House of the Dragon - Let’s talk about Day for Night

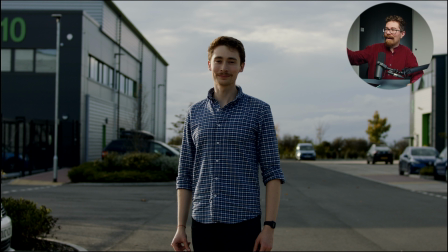1718s
We could have brought in a little bit of bounce just to kick something back into Ben's face, so when we crunch everything down to do the day for night, he's got an edge from the moonlight, and he's got enough light returned into his face so that you can still make out some of his features.
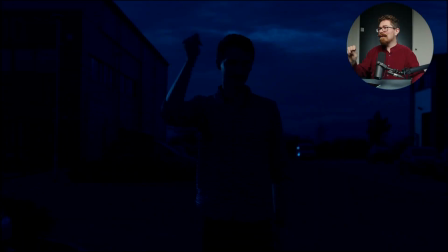1733s
Because here, when we click to the day for night, you do lose his face in that. But it is cool, it's kind of fun. It didn't really take any time to do, and if we had to do a super quick scene where you just had to sell that effect,
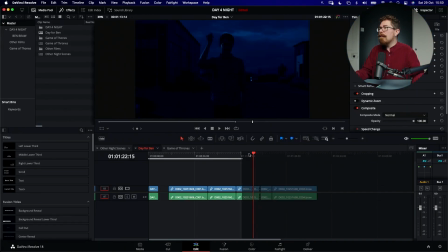1748s
just make sure that you're not clipping anything too much.
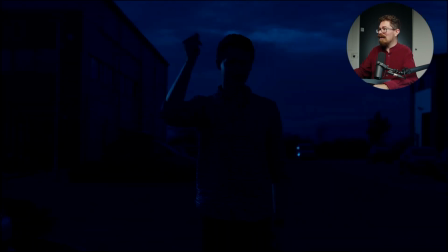1751s
I think with this, the challenge was that we have other things in the background,
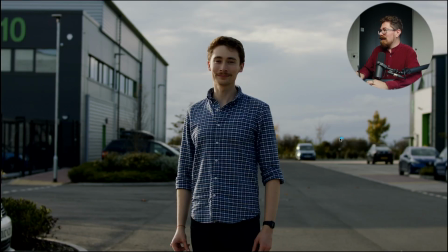1758s
like you've got this car down here, which is also catching the light. So when it goes to the night shot for that, it's
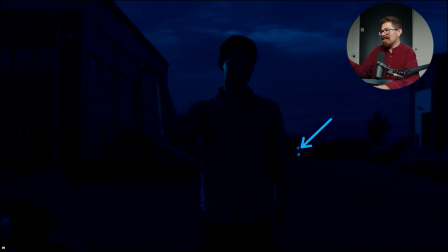1770s
actually a little bit kind of overexposed in those specular highlights. So it's the kind of thing you got to watch out for. And, if you really wanted to make this work, you'd go in and post and paint those out, and that'd be just fine.
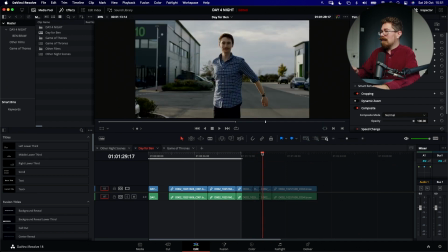1782s
Then we have, clear that off, this example where Ben's actually getting full sunlight.
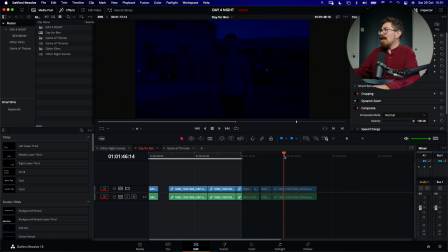1786s
So
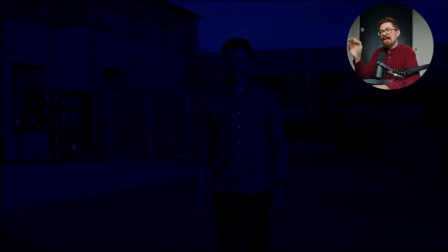1791s
It's direct on his face. This doesn't flatten down as nicely, I don't think, because it just goes a little bit weird. The sky behind him comes out better because it sits darker and it feels more like gradiated night sky than the other shots do,
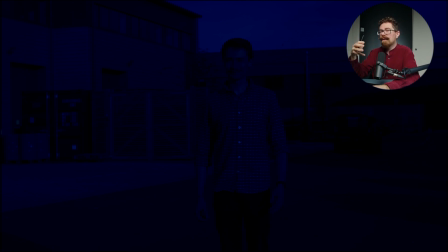1807s
and that's harder to get over, especially if you can see the sun in your shot. You just forget about it. It's going to be impossible to make it really read right, and a lot of rotoscoping to take out that sky, replace it convincingly, put a moon in there.
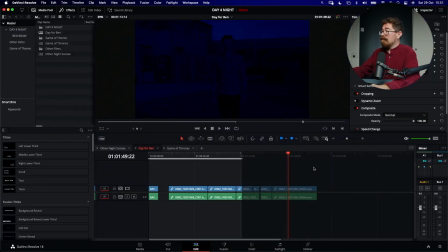1824s
But the whole thing, when you go back to ungraded version of it, let me just take a cut on that, cut that in half so we can compare the two.
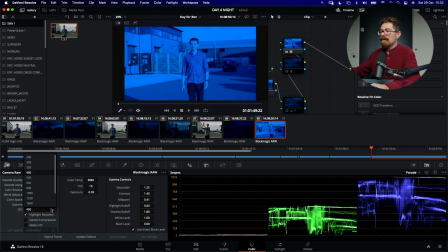1837s
Obviously drop that down loads and change the color temperature.
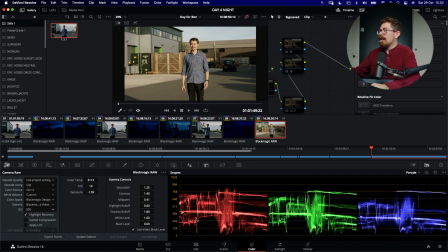1843s
Okay, take all of those off, and then we can compare Ben like this
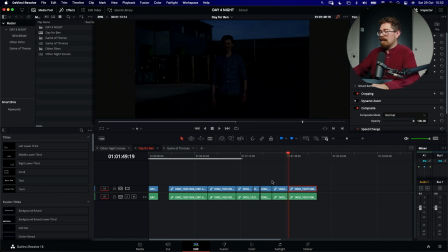1852s
at the night scene
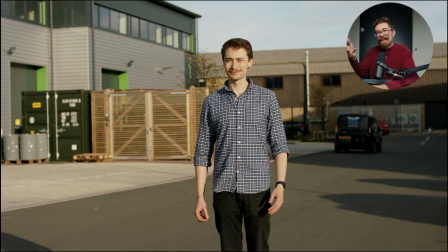1857s
to the day scene. Squinting, dead giveaway that you're in the sunlight. It's going to be harder to sell that if you're saying that's moonlight, but it works well enough. And I think if you're thinking about this in a clever way,
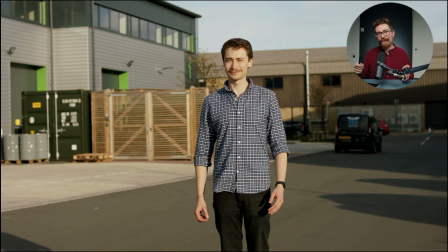1871s
you could definitely get around that not having to shoot at night, bring in lights, all the rest of it. So what am I saying? What's my take on all of this stuff? Well, if you need to get a day for night scene, don't be put off by the Game of Thrones example. I think that's not the best example of a day for night scene. Appreciate why you're doing it. Really try and lean into it heavily. Make sure that the stuff that you're doing is going to look as good as possible, bringing in bounce, making sure you're not shooting anything super bright in the background, trying to add in little hints that maybe it is nighttime, get some shots of the moon from something else, even get a bit of stock footage of the moon, helps to sell it. If you can go and film at night and use lights, then you're going to get something that fits in the language of the films and the TV shows that people watch, probably a little bit more neatly. But as someone who has had to shoot at night, it's incredibly difficult to do. It's tiring, it's hard to set up in the dark, so it's best to try to get there early. And all of the examples that really I was looking at just there are examples where there wouldn't be any pre-existing light source. So you do have to take those liberties with where the light is coming from. It's the Peter Jackson example again, the light's just there because we want people to have a better experience and see what we're trying to show them. If you do that in a way which is crass, it can be a little bit more obvious, and the light just doesn't help to knit everything together.